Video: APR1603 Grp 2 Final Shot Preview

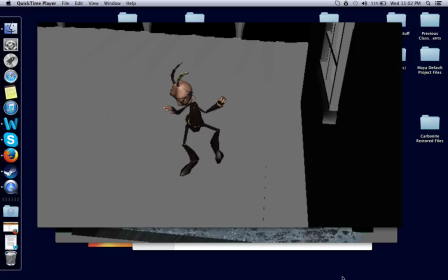[0:00]
Good evening, my name is Evan Laux. This is my animation production turn-in for Lecture 10. Today is Wednesday, March 23rd of 2016, and I'm from Group 2.
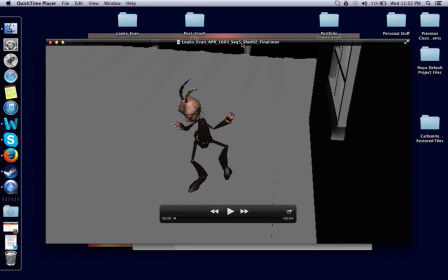[0:13]
I am doing shots 2 and 5. So, not really much has changed. I think I may have actually done a video yesterday or 2 days ago on accident when I was supposed to be doing it for today, but that's alright.
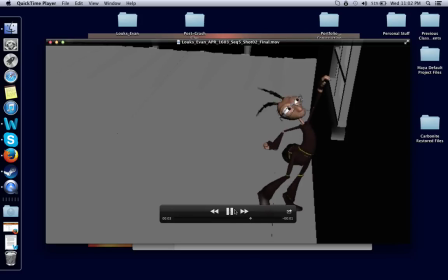[0:27]
I'll just toss in the stuff that I've got going right now that they suggested I change, and things that I know that I messed up on, most assuredly. So the first one, obviously, shot 2, he's reaching for the window.
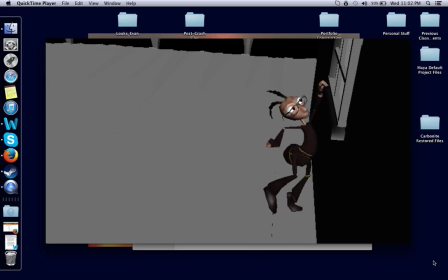[0:43]
Got everything set up the way we're supposed to, so it looks a lot more seamless going in between the different shots. Shot 1, he's kind of facing away, so I've got him turning in towards the window. And then in shot 3, he's got his hand resting up against the wall,
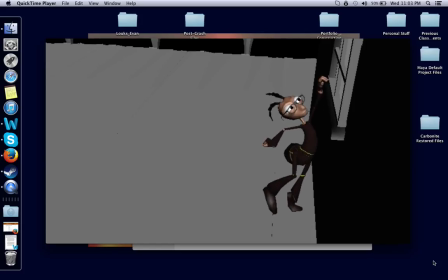[1:01]
so it looks like he's pretty much just moving from pose to pose in those shots from here, which worked really well. I know the professor did suggest that
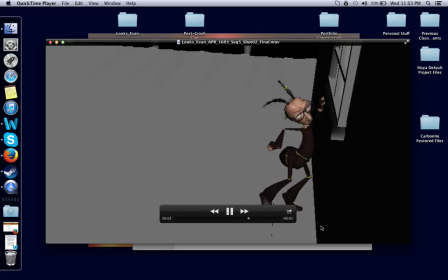[1:15]
I make this pose where he's stretching for the window a little more dynamic on this part, but I found that trying to get the arm up into this region over here was actually very, very messy trying to get it up here. You lost a lot of silhouette.
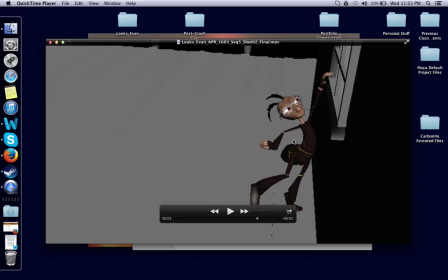[1:35]
It required basically that I would have to shift around this entire character, and that would involve restarting the entire scene, and I'm not gonna lie, I didn't have time, unfortunately.
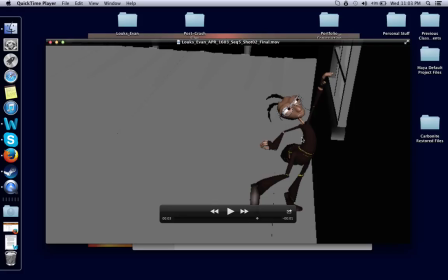[1:51]
It would have looked better, yes, but from this current angle, just having his arm back here like this kept the silhouette, made his poses look a little stronger, rather than having his arm disappear up here with the other one.
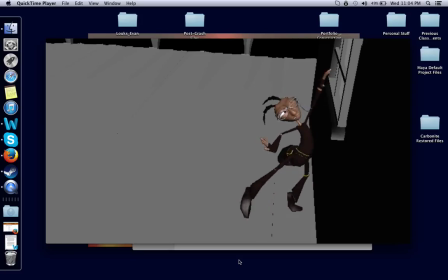[2:08]
Things are, other than that, I've managed to get a lot of the secondary motions get in there, including the antenna.
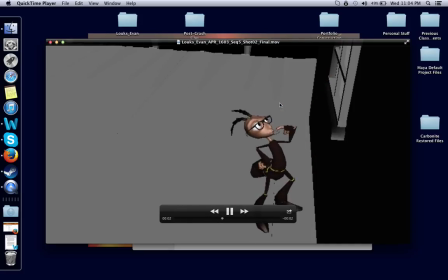[2:16]
They're just kind of a little bouncy. Maybe I should make them a little looser. I'll talk to my team about that one. But so far, this is it's not looking bad. I should probably fix this little drifting hold right here. I mean, it's a lot better than it was previously, but I still think I should probably do a little better job with it.
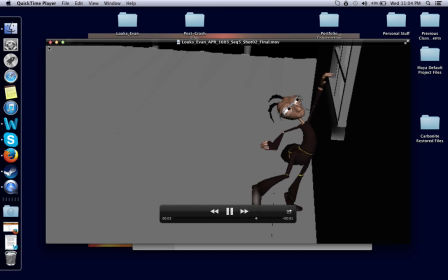[2:36]
But yeah, that's shot 2. That one's not doing too bad. Then we have shot 5.
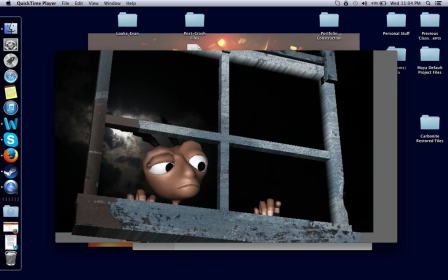[2:42]
This was the one that's always been giving me trouble. By this point, in shot 4, he loses his glasses. But, so shot 5, basically, he's checking his hand after he put it in some dust.
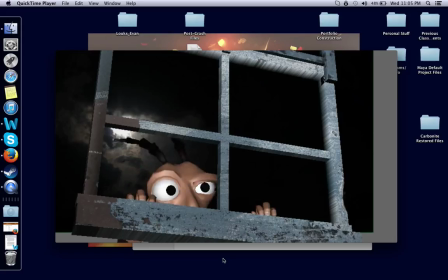[2:55]
He knows someone's already in there, so he's just kind of like, trying to make it a secondary motion. I put a little bit of a head shake in there. He's not really too worried about what's on his hand all that much.
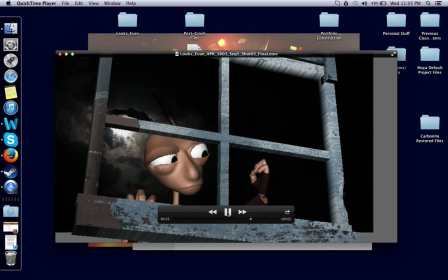[3:08]
But I think my biggest issue is going to be this final shot right here, where basically he's looking in, but it doesn't really register that much as an opportunity for a person to be able to read that. Like, it literally just goes straight from him rolling his eyes to looking in, and then it cuts to the next scene.
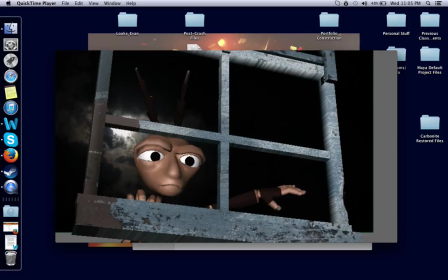[3:28]
So that's going to be something I need to actually work on for the final lab.
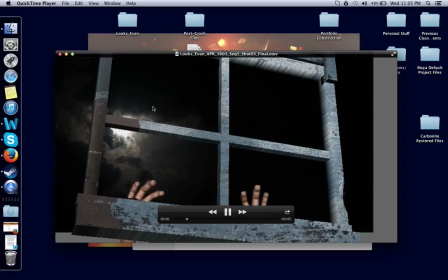[3:34]
That's the biggest one that I have issues with. I have not finished putting in the secondary motions for the antenna yet. It stops right about here. So yeah, you can see there's a lot less bounce, a lot less fluidity about them. But other than that, it's not going too bad.
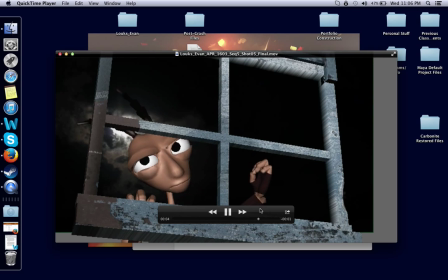[3:53]
I spaced out the hands so that they actually look like they move up at a different rate. He's still he's expressive.